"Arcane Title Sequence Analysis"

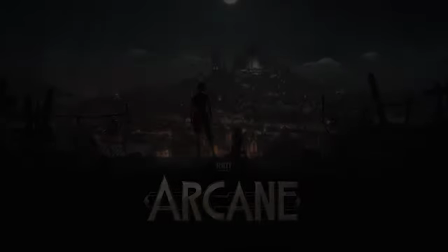(0:00)
Arcane, produced by Riot Games, released in November of 2021,
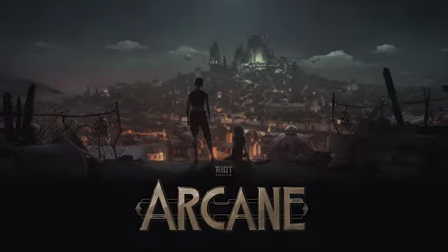(0:04)
and it earned itself the title of highest rated Netflix show on IMDb with a 9.3 out of 10.
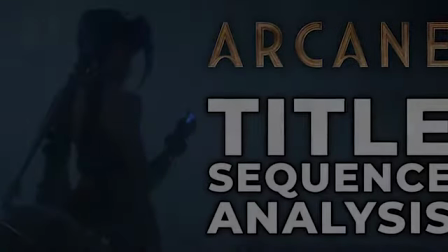(0:10)
Today, I hope to break down the show's title sequence and dive into the tactics used to portray to the viewer some of the concepts in the show.
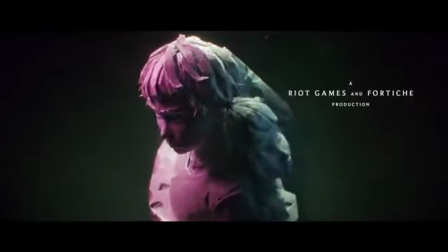(0:16)
The title sequence is stylized with the characters represented in sculpted rock, often with bits and pieces of the rock flying and moving around depending on the scene.
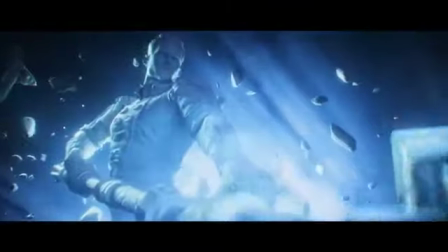(0:25)
This will be important to pay attention to as we examine the sequence in more detail, as it heavily aids in the prevalence of many of the strategies that will be mentioned in this video.
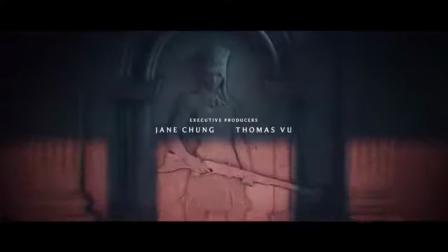(0:33)
The first thing I would like to touch on is the use of clothing and the setting sharp or messy environment to represent class and hierarchy.
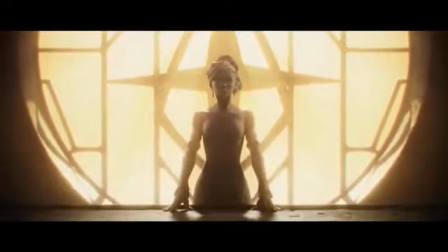(0:41)
The most obvious use of this is when the character Mel is depicted. Her stature, clothes, and the clean, sharp angles of her environment very clearly give the impression of the authority and wealth that she holds.
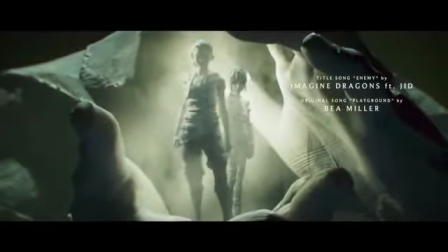(0:54)
Contrast this to when we first see Vi and Jinx. Their clothes are very ragged and baggy, representing their lower status.
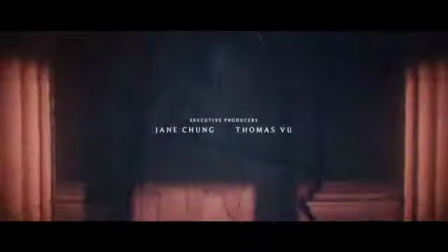(1:01)
Lastly, our first depiction of the character Caitlyn shows her carved under an archway.
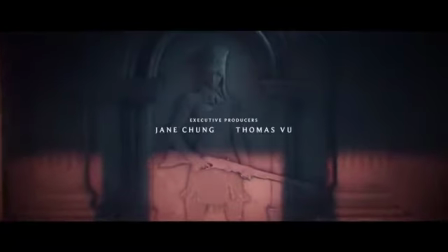(1:06)
Generally, archways are symbols of wealth or progression for a city. Alongside her holding a rifle, we perceive Caitlyn as someone with authority and power.
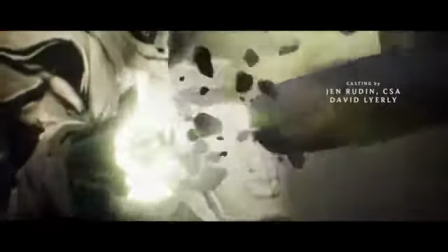(1:15)
However, later in the sequence, we see her firing the gun as rock fragments and bullets scatter throughout the scene.
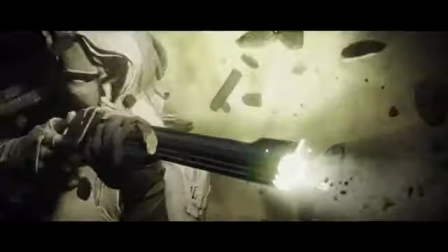(1:21)
This more messy view of Caitlyn contrasts to our first look at her and represents that she holds some middle ground between order and disruption.
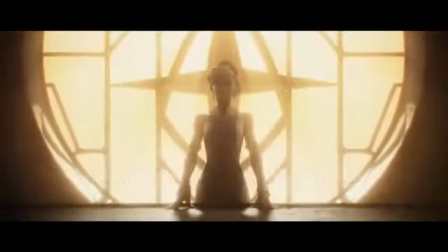(1:30)
Moreover, camera angles play a role in showing us power. The end of the sequence shows us a different look at Vi and Jinx,
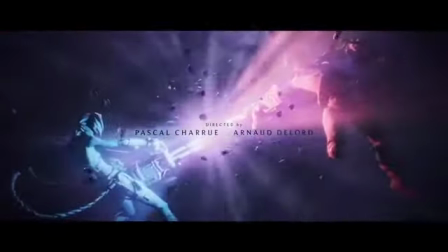(1:37)
representing them in some sort of fight, clearly communicated by their positions and emphasized by the opposite colors.
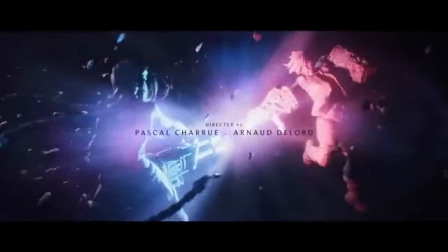(1:43)
Illumination comes from the center of the two characters, showing no real favor to either of them.
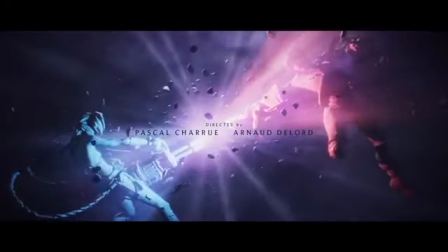(1:47)
However, as the camera pans around, we see Vi represented from the upper perspective.
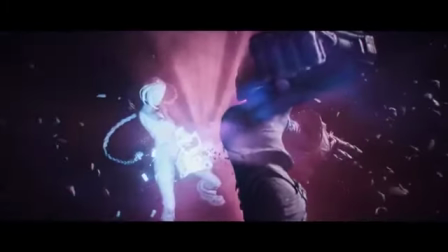(1:52)
This angle subconsciously gives us a feel of power or strength that Vi has over Jinx.
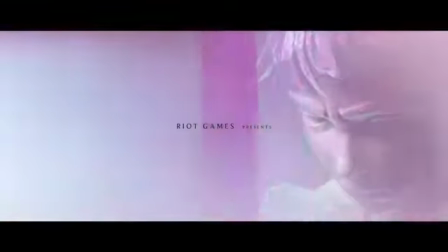(1:57)
Next, I would like to dive into the use of rhythm, cuts, and camera movement. These are the things that really drive the title sequence.
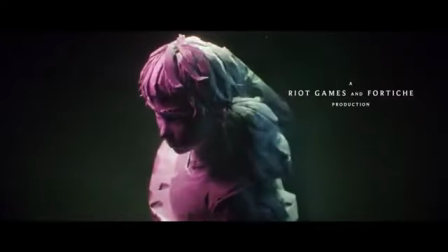(2:04)
The rhythm is very connected to the way that the story is told.
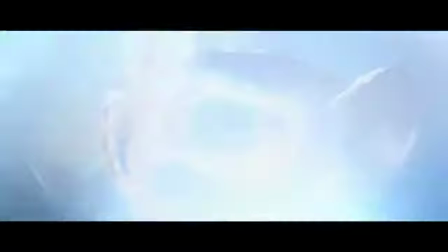(2:08)
Following along to a modified version of the Imagine Dragons enemy, the start of the sequence is slow and methodical.
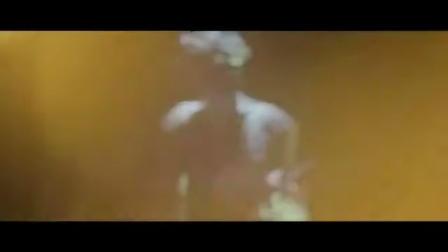(2:14)
This gives us a feel of the deep and intricate history that the cities and characters in the show have.
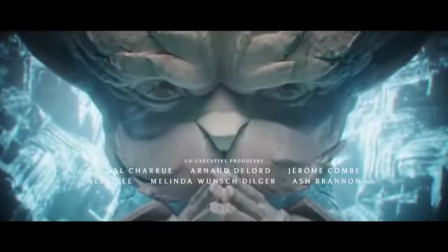(2:20)
As the song develops and picks up in pace, we see the cuts and camera movement begin to follow.
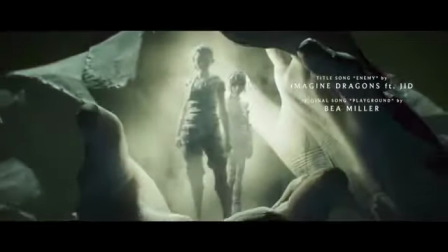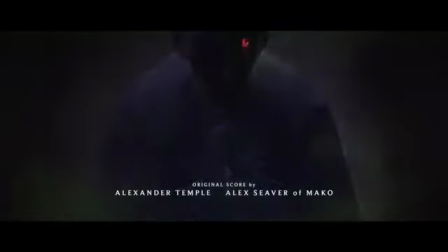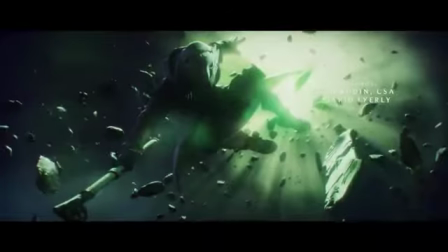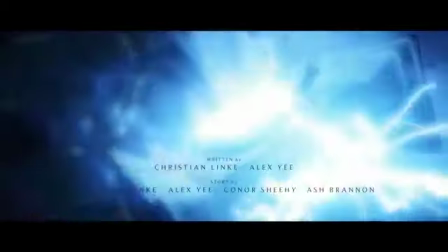(2:43)
Furthermore, pieces of the rock fragments mentioned earlier allow for a more chaotic feel to the scenes.
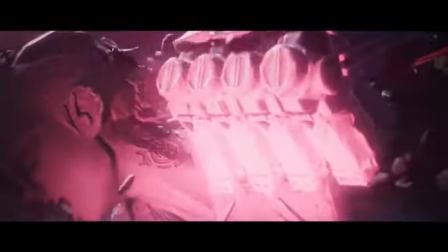(2:48)
This more snappy and eager motion energizes the audience and gets them ready for the action and intensity that the show has to offer.
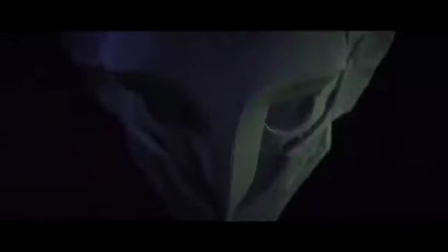(2:55)
The first character shown as the rhythm transitions is a masked character that we later know in the show as a firelight.
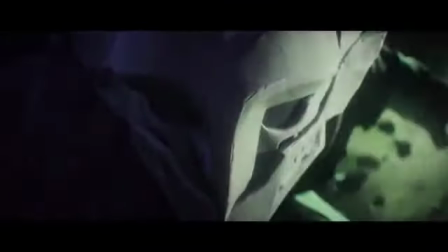(3:02)
The camera swiftly zooms out and shows us the firelight as they glide away from what seems to be an illuminated explosion.
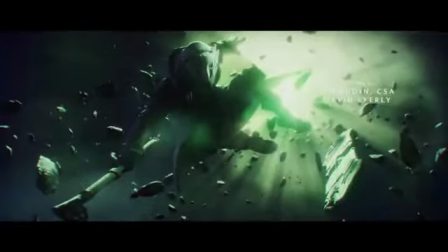(3:09)
This depicts to the viewer that the character brings some sort of mayhem and speed to the show.
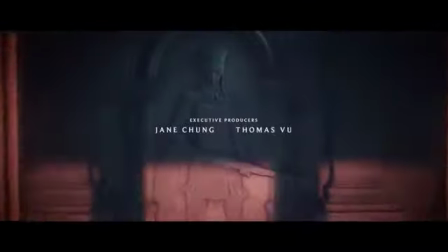(3:14)
Building off of that, the creators used illumination and shadows in a very clever way in tandem with
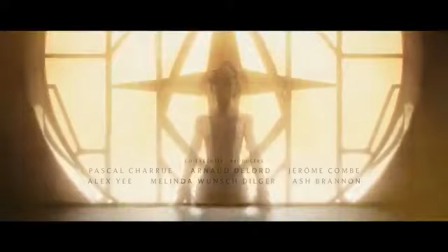(3:19)
the sculpted rock style to give the viewer a quick look into the mystery and fear of certain characters.
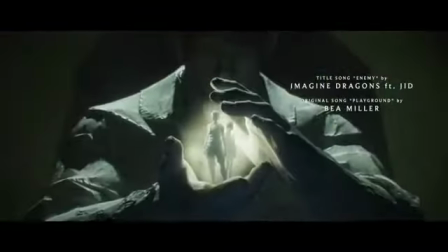(3:25)
We see the illumination of Vi and Jinx in the hands of their guardian.
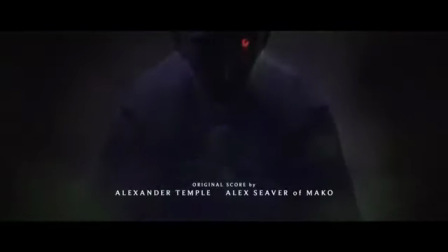(3:29)
Sharp zooms take us out, and we see the reveal of a large character in the shadows behind them.
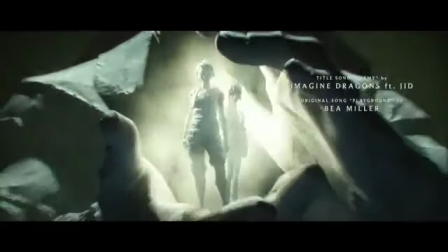(3:34)
This scene gives us a clear view of the battle between these characters and the possible power that the man in the shadows may hold.
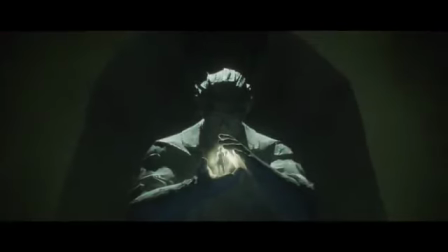(3:41)
As he looks up, the others disappear into a dark mist and his eye glows red.
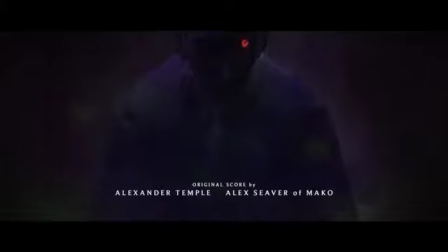(3:46)
The use of the shadow and color here is able to represent to the audience the feeling of evilness and fear that this character will bring.